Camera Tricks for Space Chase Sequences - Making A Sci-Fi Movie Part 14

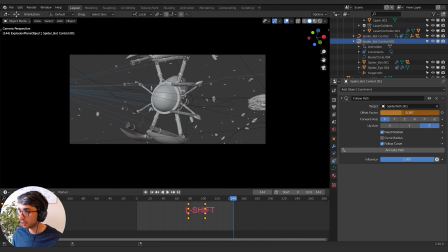28:42 And then I can move this around like so. And then what we can do is we can take him and I can just go ahead and set, we'll figure out where I want him to come in. So maybe right about here.
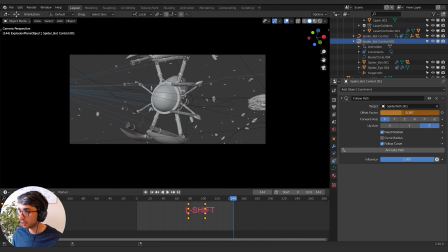28:56 So I'll move him off like this, set a keyframe, and then we'll come forward. And I want him kind of like flying side by side at this point right here. So we may have to move our curve to make that work because he might be flying too fast.
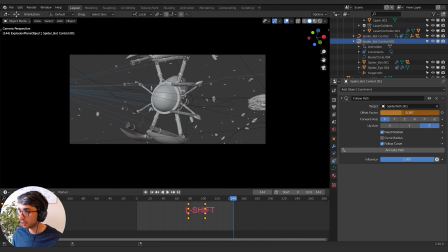29:15 To really do that. I'll set a curve keyframe here and then we'll come to the end and we'll move him forward even further. Maybe right about to here.
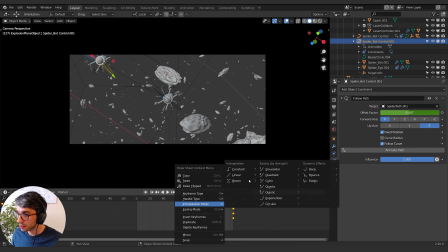29:33 And I'll set all these to linear. Yeah, it looks like he's going way too fast. So I need to drag this out to get the right speed.
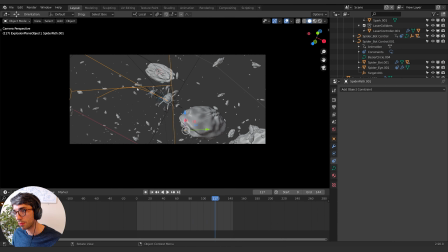29:48 Yeah, that looks nice. I might bring him off just a little bit so he's not right on top of that guy in the shot.
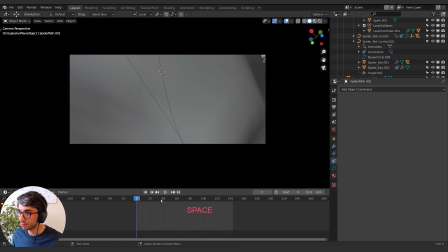29:59 All right, now let's bring in another one. So we'll come here.
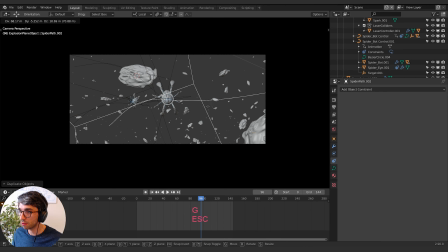30:03 I'm going to shift D to duplicate this curve. I'll bring it over here. Move this off. Rotate around, I think. Actually, this is probably a bad idea because he's going to be like all over the place.
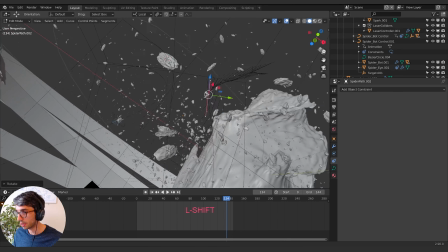30:18 But let's see. We'll find out. I'll jump out of the camera and I'll grab the end here.
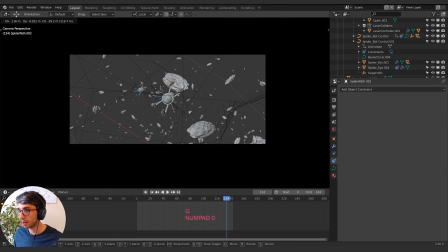30:24 Go back into the camera. And now I can grab this end around to kind of line it up to wherever it is I want it to go. So maybe up here. Now I'll select this spider bot. I'll right click, select hierarchy. And then I'm going to shift D to duplicate. So we introduce one and then let's introduce the other.
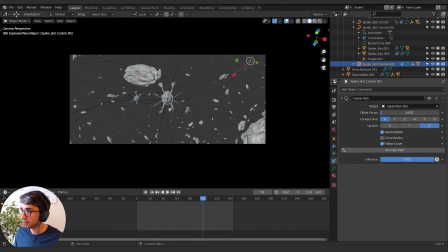30:45 So he's going to come in from up here. So he flies in. Now he's going way too fast, but that's all right. We can just play with these, dragging these keyframes out. And that's kind of nice. He gets introduced at that point.
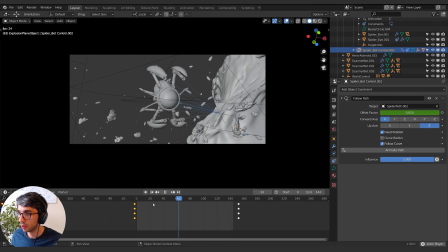31:03 Maybe bring that in a little bit more. I'm looking for that moment where he's kind of off camera. Right here. I'm just trying to get him so he stays out of the shot. And then we don't see him until here, which I think is kind of cool.
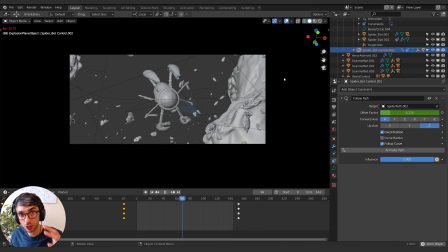31:25 All right, now we can just animate just a few rotations on these guys to make them interesting.
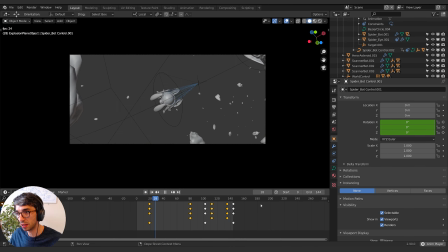31:29 Now we've got a really nice menacing reveal for our spider bots.
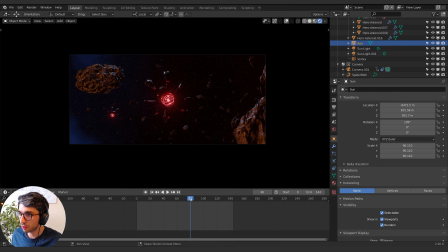31:35 I'm just going to pick a couple of frames here and see what he looks like. Now we're kind of losing him here in the dark.
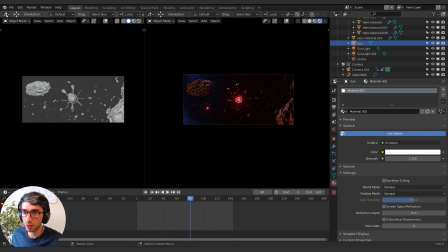31:40 So what we can do here is we can just realign our nebula. So I'll go to my shader editor, go to world.
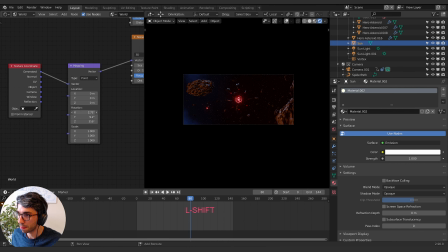31:48 Now we can take the rotation and we can just rotate our nebula just to backlight him a bit. You can see how that really helps him stand out.
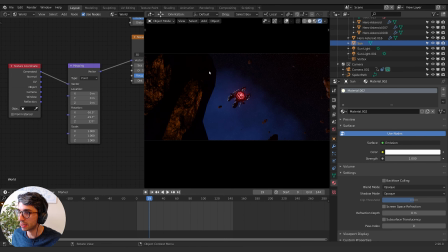32:05 It also helps make the edge of that asteroid really stand out. All right, now we can take a look at, I just want to double check a render of this to see what it looks like with all the motion blur turned on. So I'm going to just pick a few moments here, like here, and just go render image. See, because he's staying in the center of our frame, he's the focal point.
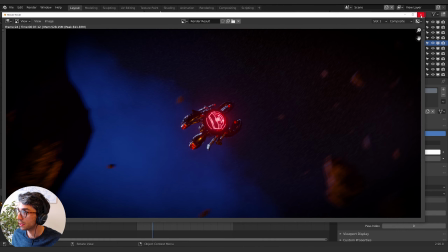32:22 He's not going to be too motion blurred, but everything else is. And I come forward maybe to here.
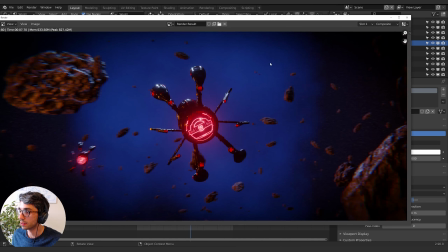32:28 Let's test this frame. Yeah, this is looking really nice. It's looking really good.
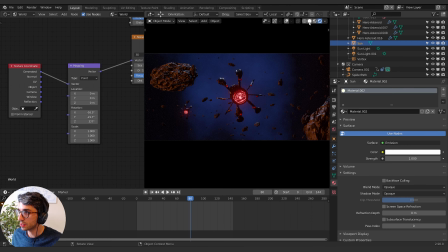32:34 So with all these tricks kind of combined,
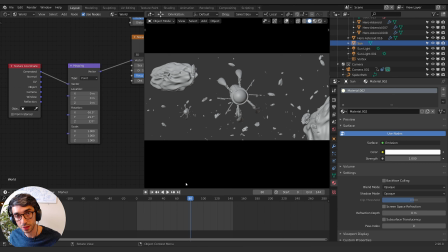32:36 you can see what you do is you basically start off with a really simple motion path and you use that same motion path to drive your camera, to drive your spaceships.